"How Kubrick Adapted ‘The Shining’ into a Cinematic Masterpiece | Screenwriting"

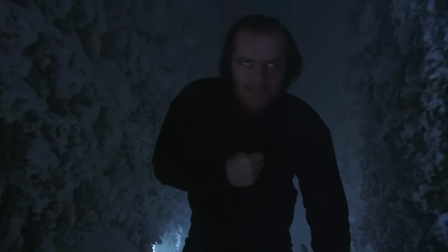We experience the fear of the mystery and the logical thinking of how to escape the situation.
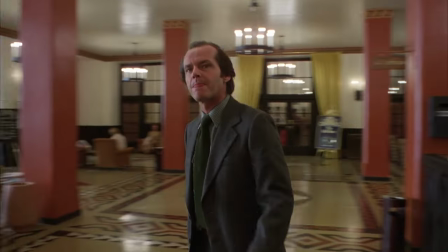Kubrick uses the first expositional scenes to tell us, more or less, that this guy is going to go crazy and try and murder his family and this boy is a clairvoyant.
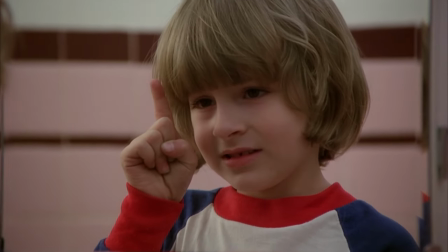In this way, we are placed in a similar situation as Danny. We know Jack will go crazy, but there isn't anything we can do about it.
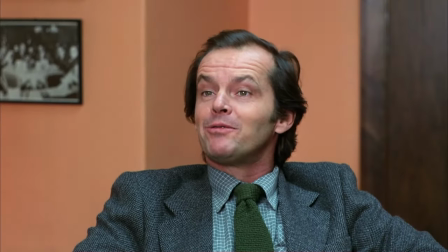Then, we are left to watch it all unfold.
Well, you can rest assured, Mr. Ullman, that's not going to happen with me.
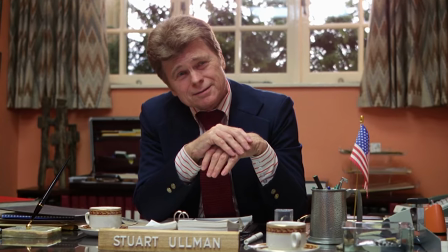In early versions of the script, quite a great deal was explained.
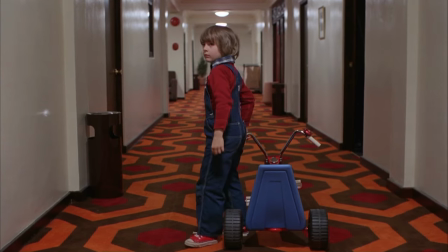In fact, there was a storyline that was discarded that involved Danny finding a scrapbook full of newspaper clippings of all the strange things that have happened in the Overlook Hotel.
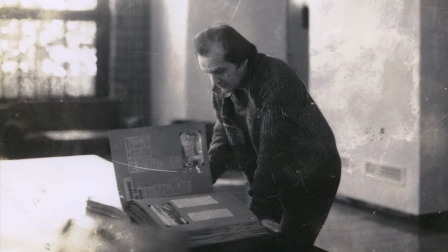There was another version where Jack finds it in the cellar, as well as a version where the scrapbook just appears on his desk.
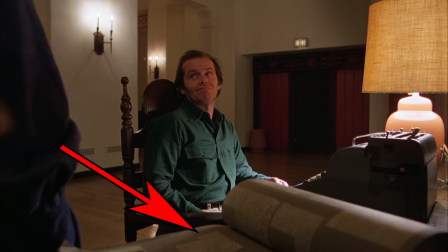We can see the scrapbook on his desk in the final film, however, there is no mention of it. Another guiding principle was raised by Kubrick in a separate interview.
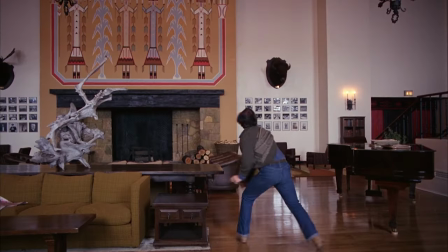He says, In fantasy, you want things to have the appearance of being as realistic as possible.
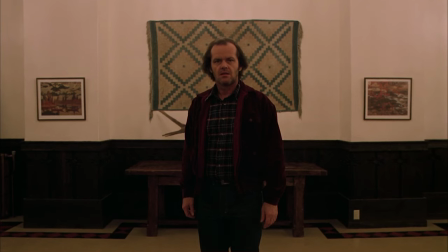People should behave in the mundane way they normally do. You have to be especially careful about this in scenes which deal with the bizarre or fantastic details of the story.
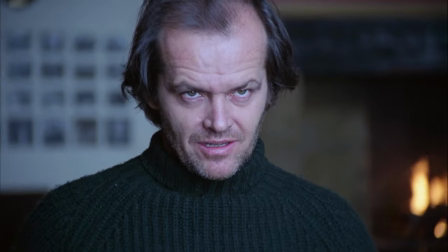This contrast makes the extraordinary more powerful, and we can see this in the actors as well.
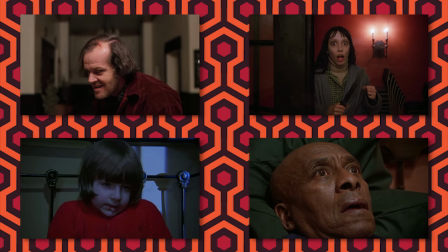Mundane. Fantastic. The opening scenes are presented almost exceedingly ordinary.
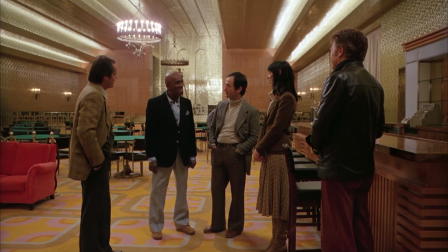How do you folks like our hotel so far? Oh, it's just wonderful. Hi, Danny!
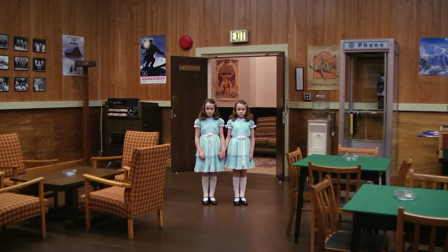Since the beginning, Kubrick knew that he didn't want the ghost to be bright or transparent as you'd see in most film and television depictions of spirits.
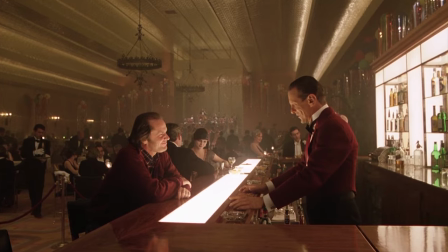He said that, in stories of people who have claimed to see ghosts, they are always described as solid and seemingly very much like a real person.
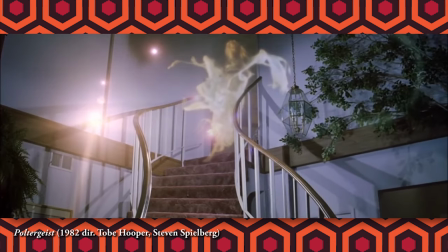Films and television often use transparency to help communicate to the audience that what we are seeing is a spirit. it.
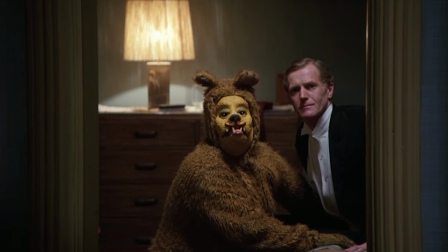Kubrick subverts this and uses context, but there is actually a deeper reason why Kubrick would choose to depict the ghosts as solid and somewhat normal-looking human beings.
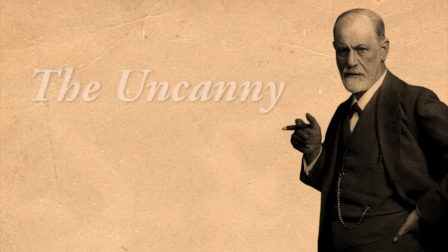You see, Johnson and Kubrick drew a great deal of inspiration from Freud's essay on the uncanny .
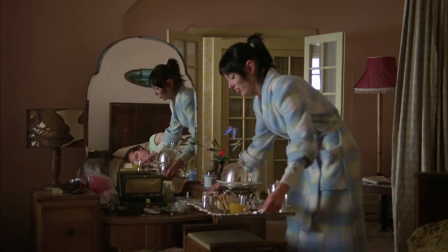If I'm understanding it correctly, Freud defines the uncanny by using the German word,
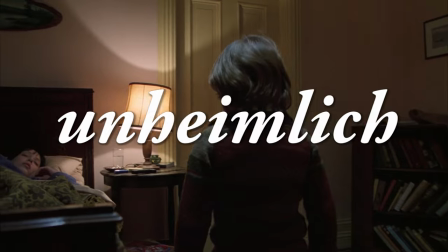heimlich , but uses unheimlich to refer to a feeling of uncomfortableness inside the home .
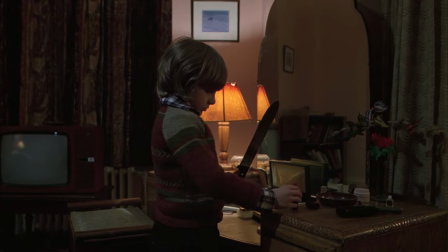It is something unfamiliar and possibly threatening within something that is familiar.
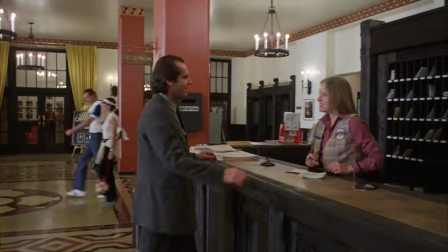This can refer to the overlook seeming like a perfectly normal hotel with some unknown interior threat, but it can also relate to people.
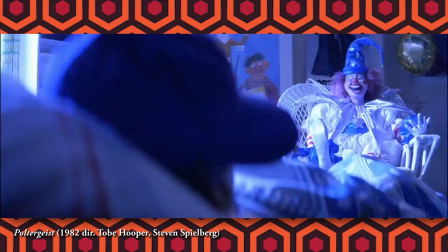Freud notes the fear of inanimate objects somehow becoming sentient, like in Poltergeist .
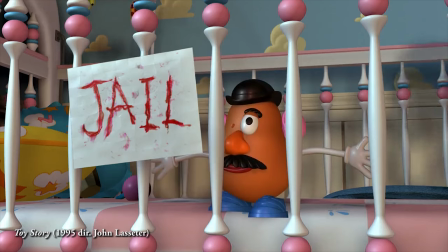Although he says that this is not usually terrifying for small children, who often treat inanimate objects like living things for fun.
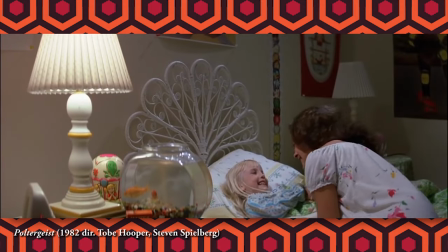And in Poltergeist, the youngest character has the least amount of fear.
They're here!
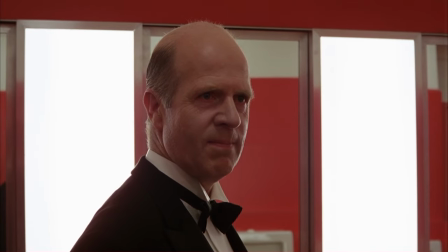However, as Freud points out, the reverse is also terrifying—something that looks like a person, but is not.
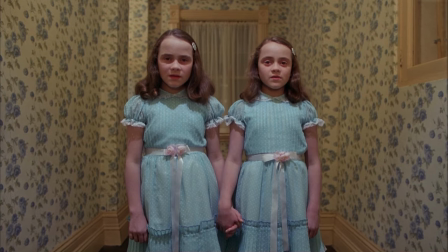We can see this in the most terrifying moments such as the Grady twins and the woman in the bathtub.
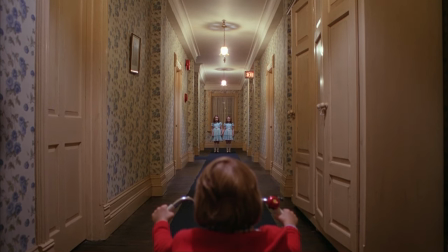We don't know what these people are or what they're capable of, and we don't know if they exist at all or if there's some sort of disturbance in the characters' minds.
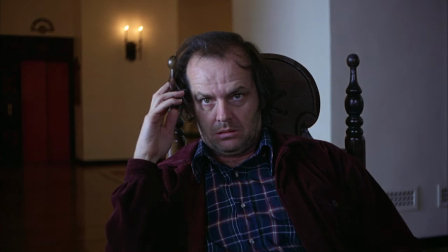Perhaps the most terrifying of all is the combination of these two concepts.
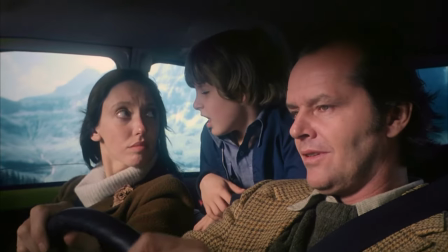At the beginning, Jack Torrance seems normal, and he is a familiar member of the Torrance his family, but over the course of the film,
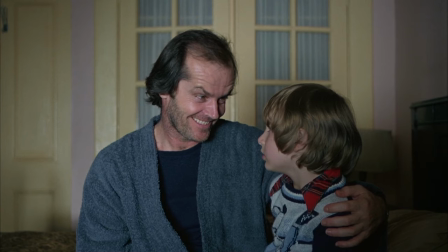he becomes something unfamiliar, looking like himself but his actions and psychosis make him a threat.
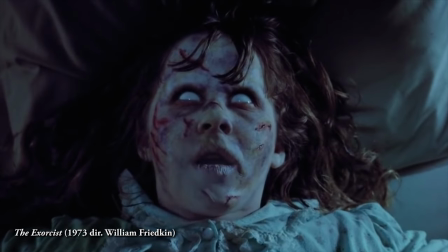We can see a similar concept at play a few years earlier in William Friedkin's The Exorcist, where a woman's young daughter is possessed by a demon .
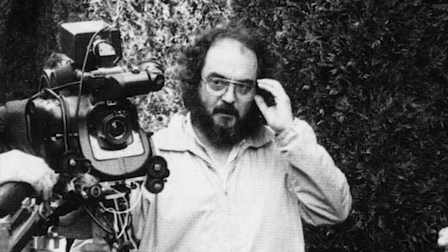Incidentally, Kubrick was offered the job of directing The Exorcist, but turned it down.
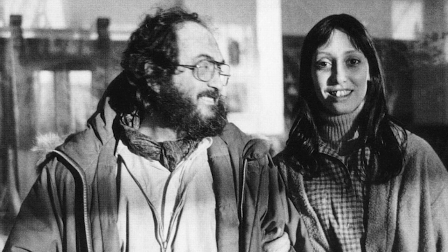Despite really enjoying Stephen King's book, Kubrick knew that the story had to be substantially changed in order to bring it to the medium of film. from.
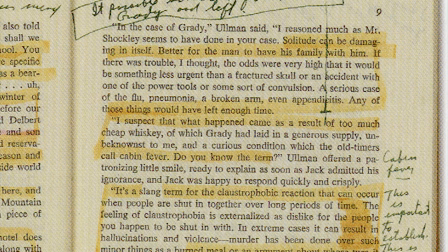Kubrick said, The main problem with The Shining was to work out the structure of the story and to reinvent those paragraphs where the action was insufficient.
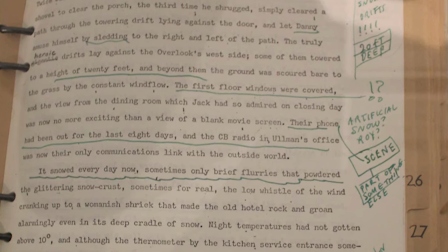Diane and I talked endlessly about the book and then we designed the frame for the scenes which we thought the movie should contain.
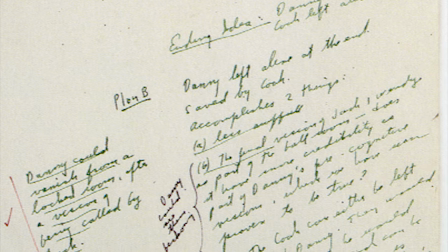The scenes on this list were changed over and over again until we were satisfied.
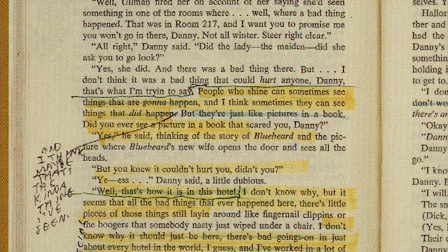I imagine he means cutting the inner monologues and much of the dialogue of the book and trying to translate the story into something more visual.
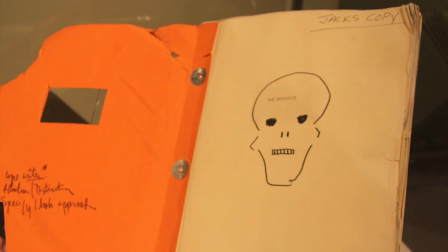Now, I'm not very familiar with the book, but there are some notable changes from the book as well as many iterations of the script.
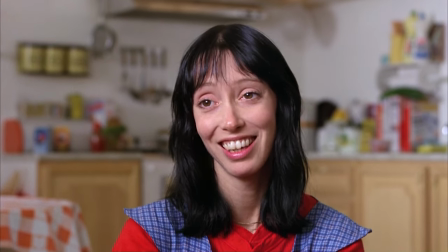The bigger changes in terms of character were making Wendy into a weaker,
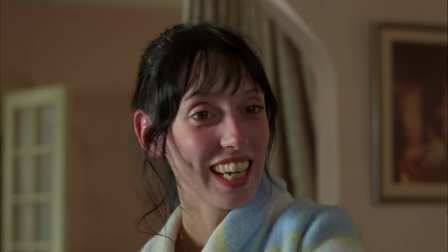mousy character because Kubrick thought she was more realistic for the purpose of the story and a stronger woman would be less likely to put up with Jack.
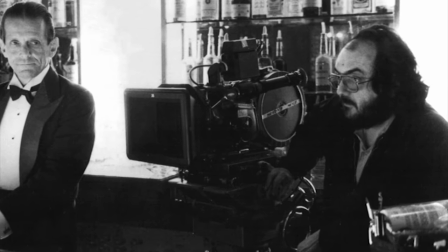This change actually happened fairly late in the writing process. They also used the H.P.
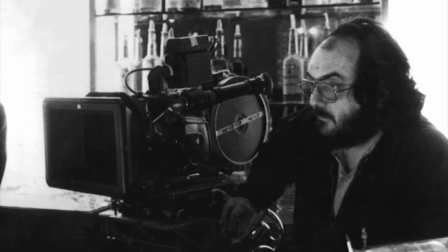Lovecraft principle and removed most of the backstory save for a couple of remarks throughout, most of which are in scenes with Lloyd the Bartender.
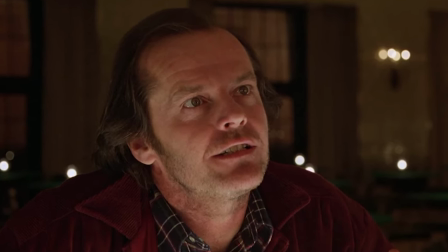Kubrick said, From Jack's character, for instance, all of the rather cumbersome references to his family life have disappeared in the film, and that's for the better.
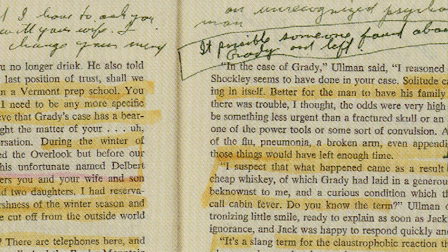I don't think the audience is likely to miss the many and self-consciously heavy pages King devotes to things like Jack's father's drinking problem or Wendy's mother.
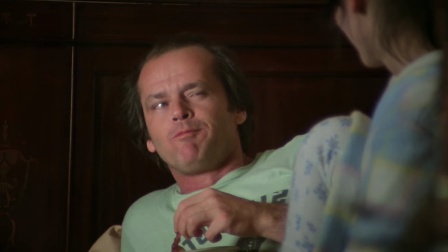To me, all of that is quite irrelevant. There is the case of putting in too many psychological clues of trying to explain why Jack is the way he is, which is not really important.
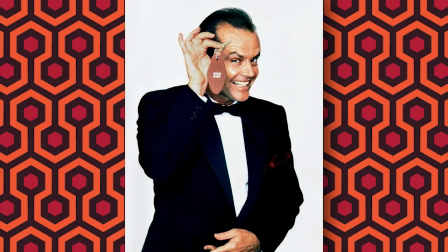I think that this is a major key in what makes Jack so scary. story. We don't have a real sense of his humanity."
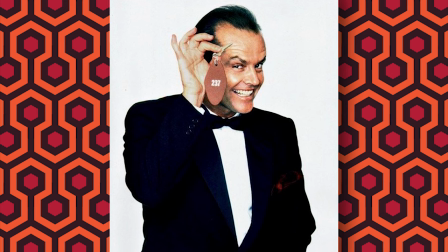The earlier treatments stuck much closer to the book.
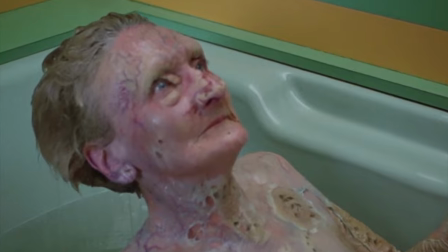One early treatment explained the woman in the bathtub as a victim of suicide, which Kubrick made a comment that, quote, "...we don't need to know."
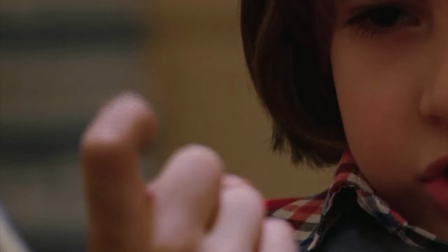These early treatments had Tony—you know, Tony—as a character who Danny would actually see.
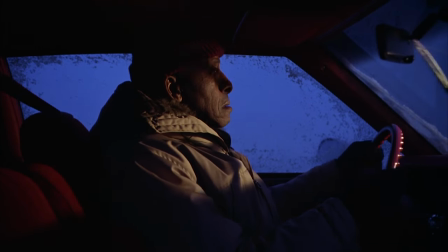Halloran trekking to the hotel after a telepathic communication from Danny and the ballroom scene with
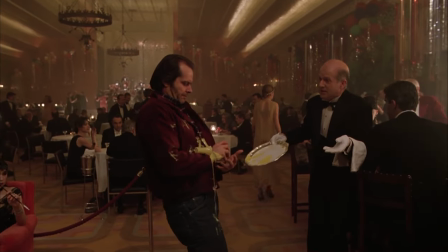Grady are some of the earliest plot points that made it through each version and into the final film. film.
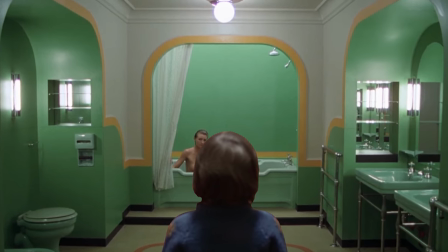The second draft of the screenplay from July 12, 1977 actually contained a scene with Danny and the woman in room 237,
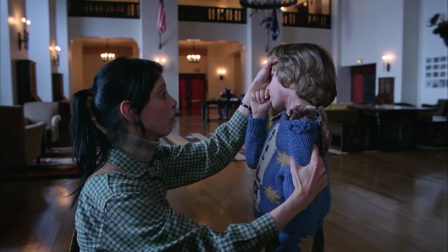which happens off-screen in the final film.
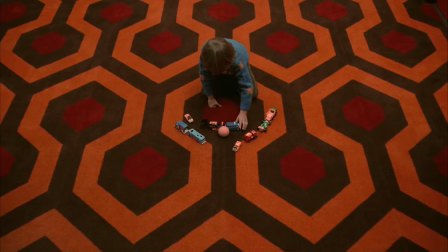What's interesting is that this version of the script describes the ball rolling up to Danny with the sound of the Grady twins giggling and possibly glimpses of them,
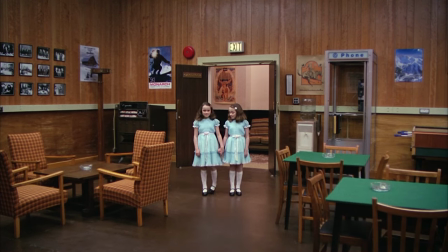letting us know not only who rolled the ball, but that the twins and the woman are somehow connected.
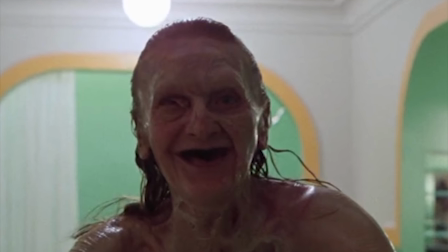And as some have pointed out, it is possible that Kubrick isn't cutting between the old woman in Jack and the same woman in the tub.
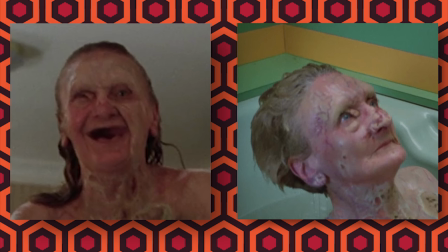They might be two different people. You can see that one has much shorter hair. Perhaps they are the Grady twins."
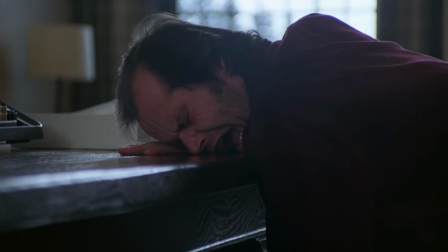As for the third draft, from August 1st, 1977,
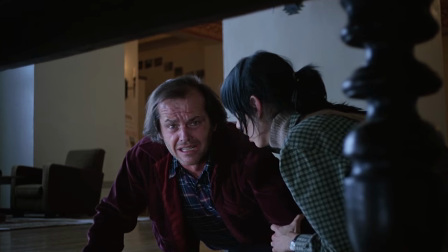we could have actually seen Jack's nightmare of him killing Wendy and Danny as well as a flashback where Jack beats up a student which caused him to be fired from his teaching job.
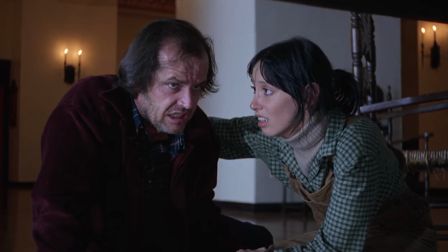According to an essay by Ursula von Keats, these scenes were removed to ensure that we are kept in the present as the characters are experiencing it.
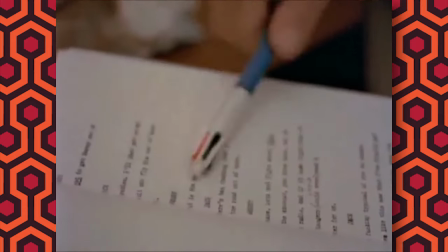The fourth draft, dated August 15, 1977, is the first time there is some kind of ending written and boy is it a doozy.
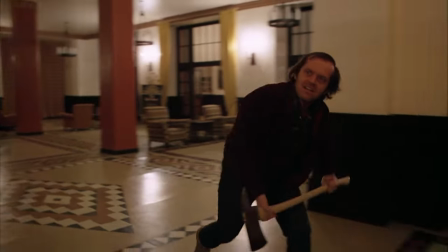Jack surprises Wendy and Danny after he is freed from the pantry and he injures her.
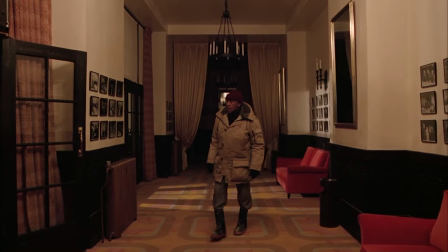She hits Jack with a rifle butt and then Halloran arrives at the hotel and is hit in the head by Jack.
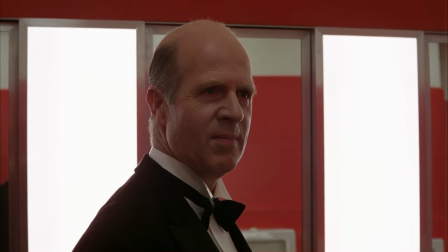Wendy kills Jack and rushes to help Halloran and then a grinning Grady walks up to them and greets Halloran by saying, "'Good evening, chief' .
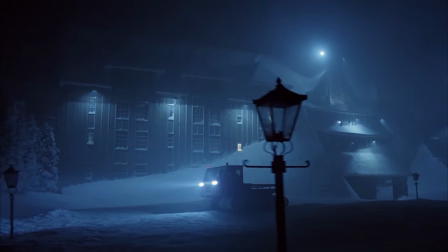The script ends with forest rangers entering the hotel filled with snow from broken windows and finds the bodies of Danny,
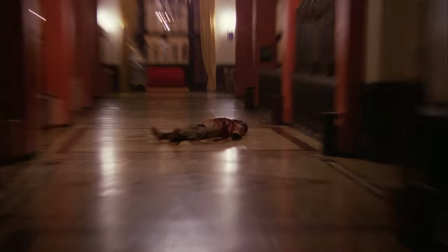Wendy, and Jack, as well as Halloran who has quote, blown his brains out.
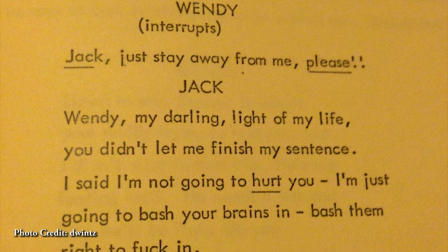There were really an incredible amount of iterations of the script. Here are just some of the ideas that were included in drafts that were ultimately scrapped.
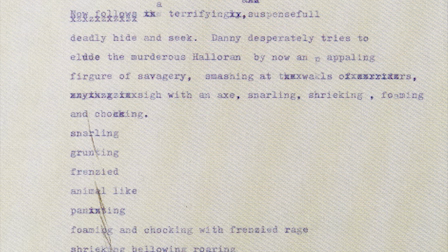Tony speaks with a voiceover. Halloran arrives at the hotel and turns evil with Grady and fights with Wendy.
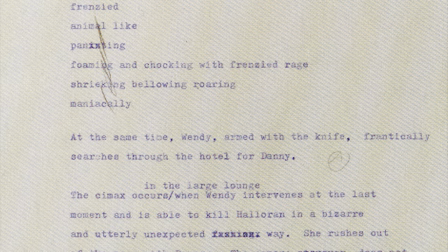Halloran becomes demonic with destructive powers.
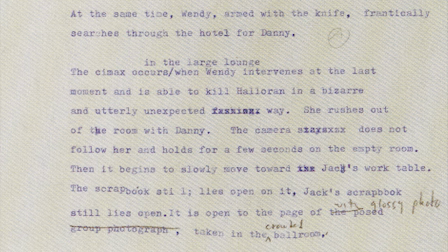Danny finds Bloody Girl's shoes in a sandpit Danny sees a wall covered in blood and brain matter a flashback of
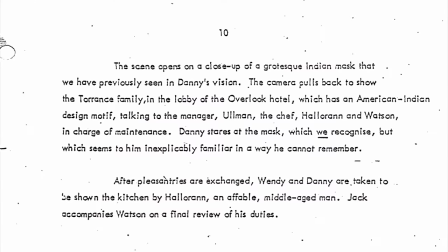the incident where Jack injured Danny and a version with more Native American imagery including a mask that appears in Danny's visions.
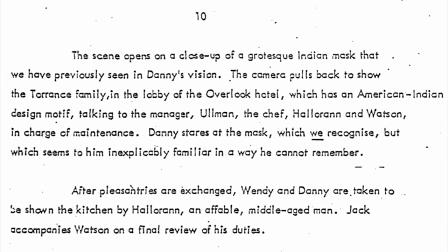I believe that some of these were taken from the book, but speaking of the novel, one of the more brilliant changes from the book was in Halloran's demise.
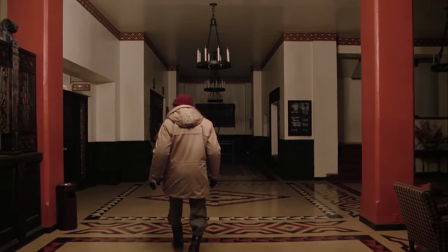In the book, Halloran journeys to the hotel and saves Wendy and Danny and the film sets this thread in motion only to have Halloran axed at the moment he shows up at the hotel.
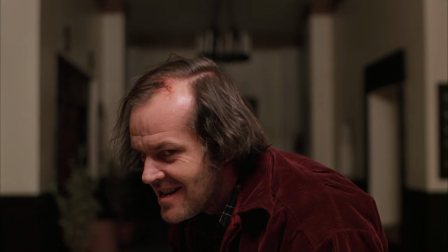I love the idea of this moment surprising the people who had previously read the book, because this moment marks a point where they too don't know what will happen next.
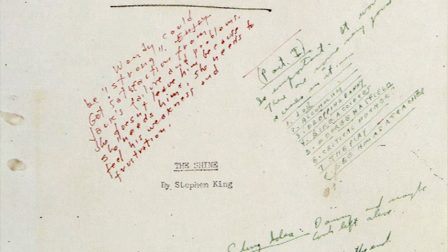One thing that's really cool is all of the notes by Kubrick in the margins of the script as well as the book.
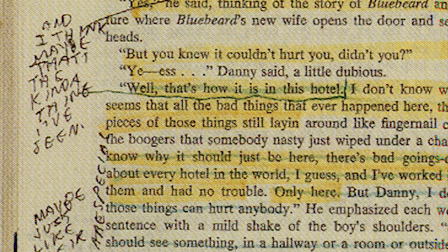We can really get a sense that new ideas were constantly being tested and the script was being distilled and simplified and refined.
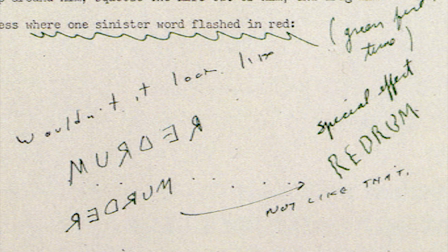I've made a page with the notes I was able to find. Click the card to check it out. Check it out!